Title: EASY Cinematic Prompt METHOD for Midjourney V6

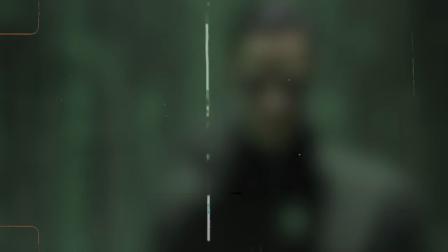(0:00)
So how do we make a prompt that is so complex like this with all of this defining characteristics as
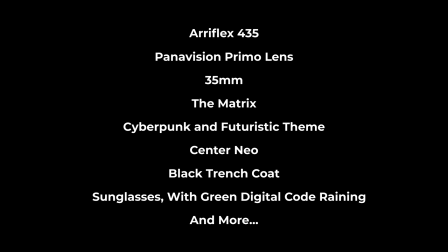(0:07)
mentioned within the words that I've highlighted into a simplistic way of creating results like this poster here. So before we dive in this is going to be a bit of a long and dense one so feel free to pause it come back to it in installments.
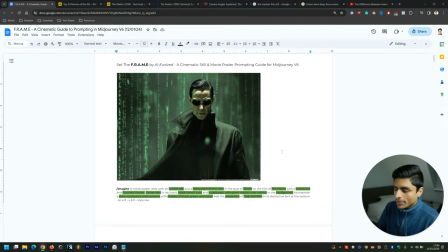(0:21)
With that out of the way let's get into the video. How do you do that? Well it comes down to knowing frame.
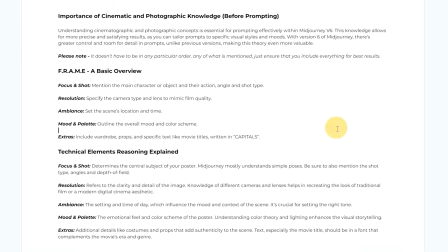(0:26)
Now this is an acronym that I've come up specifically for mid journey version 6 and it breaks down into the following categories here starting with focus and shot so here you want to mention the main character or object and their action angle and shot type then you want to define the resolution so
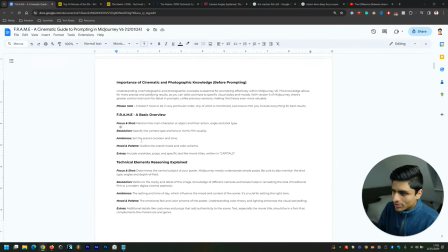(0:40)
specify the camera type and lens to mimic film quality then set the ambience so set the scenes location and time then mood and palette outline the overall mood and color scheme and then anything extras that would add to the specific scene in question so what the character is wearing as indicated here by
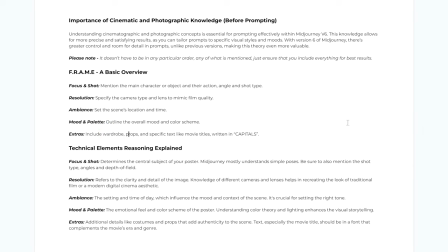(0:54)
like wardrobe perhaps anything in the background or anything that the character is interacting with and then specific text like within movie titles you'd write
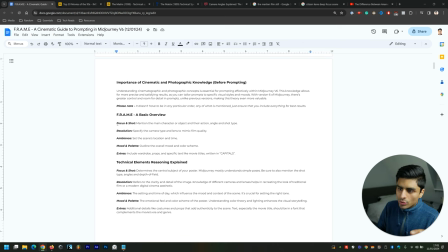(1:01)
it in capitals there which i'm going to show you shortly but prior to going through all of these one by one we have to understand a little bit about cinematic theory and photographic knowledge i'm going to delve into it a little bit in this guide but i'm also then going to link the particular
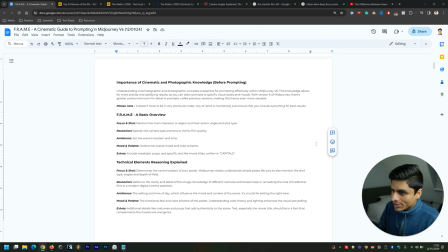(1:16)
resources that would be very helpful at the end of this guide that you can access so let's get into it so the first part is focus and shot
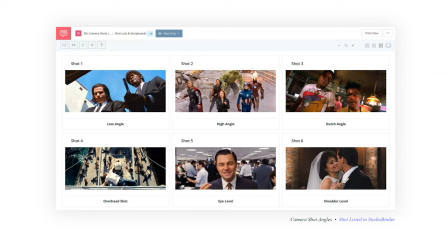(1:23)
here we want to mention the main character or object and their action angle and shot type so we go to different camera angles you get low angle high angle dutch angle
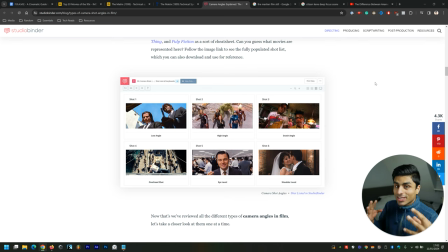(1:31)
overhead shot eye level and shoulder level so low angle is meant to signify that the camera is pointing upwards and therefore the subject is seen in a more authoritative way and high angle is the opposite where the camera is pointing down and the subject is made to feel small and inferior dutch
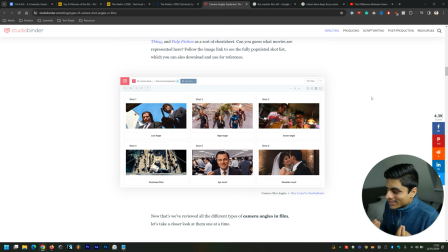(1:50)
angle is interesting because that adds a sense of dizziness and unease
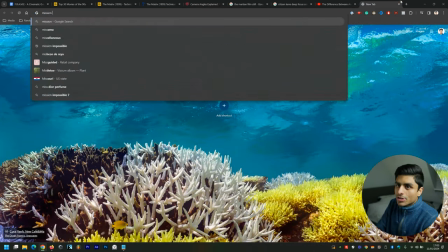(1:55)
famously used actually in mission impossible so mission impossible dutch angle so
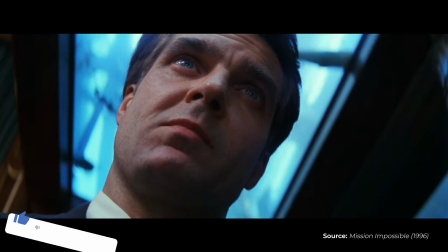(2:00)
like that look i remember that scene fish eye tank scene in the first mission impossible that was used there to create a sense of dizziness and unease so that's
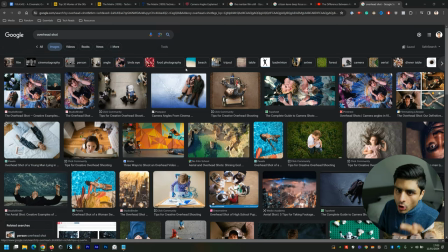(2:08)
dutch angle and then you get overhead shot so this is used to drive home the land in which the specific subject is placed in
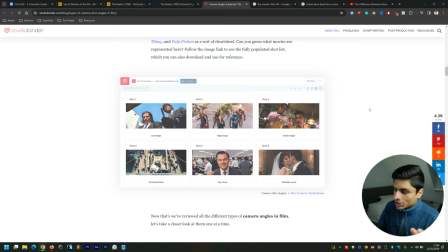(2:16)
and the vastness as well that you can create so that's overhead shot then you get eye level which is more like a conversational so like if you and i were speaking right now it would be best if i didn't have this slightly up like i've got it right now but i actually had
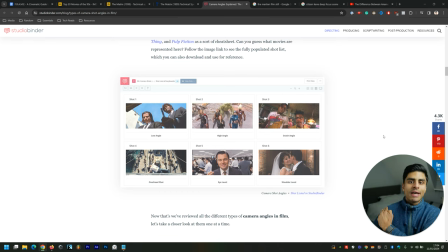(2:28)
it at eye level so that's eye level and then shoulder level which is just like shoulder and above hopefully you get the point there when it comes to focus and
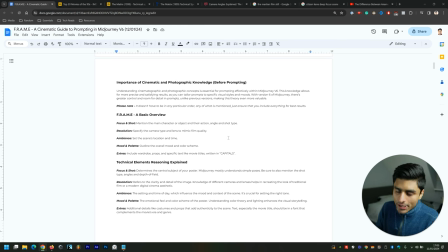(2:36)
shot now resolution is specifying the camera type and lens mimic film quality different movies feature different camera types as well as lens types
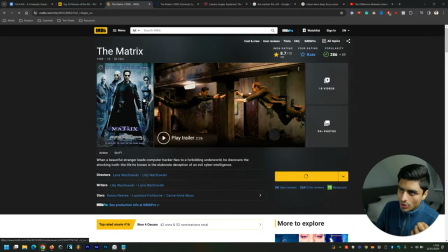(2:44)
and the way that you find that is you go to the film in question on imdb so the matrix go up here cast and
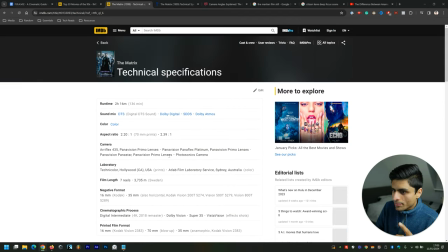(2:51)
crew click on that then you click on technical specs on the right hand column and then you see here all of your information that you need camera a reflex 435 as well as the lens that was used yeah so the panavision primo lens and you can second that information by going on shot on
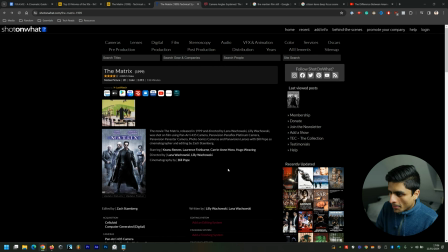(3:05)
what.com and then typing within here within the search titles the matrix it will come up and it will feature of course all the relevant information that you'll
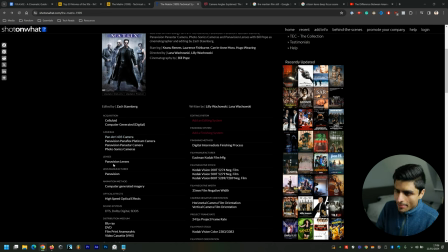(3:13)
need so camera ari 435 camera as well as the specific lens there panavision lenses right so the panavision primo lens which is what it gave within imdb but this is near enough the same if not the same information that's listed on shot on what it's always great to reference two specific websites imdb
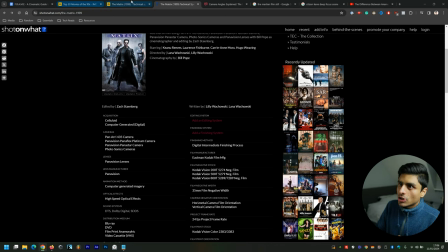(3:30)
as well as shot on what to ensure that what information you're seeing is the correct information for you to then include within your prompts which i'll get to
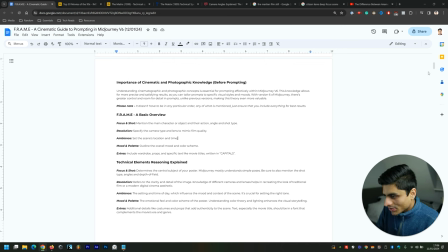(3:37)
shortly so then comes ambience which is setting the scene's location and time so if i go down you'll be able to see the examples that
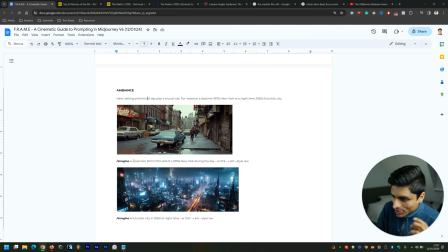(3:45)
are used here to demonstrate this point the setting and time make a key difference so cinematic 35 millimeter film still of a 1970s new york during the day aspect ratio 21 by 9 and i'll get into the setting shortly once i go through what i've gone through but you see that's completely different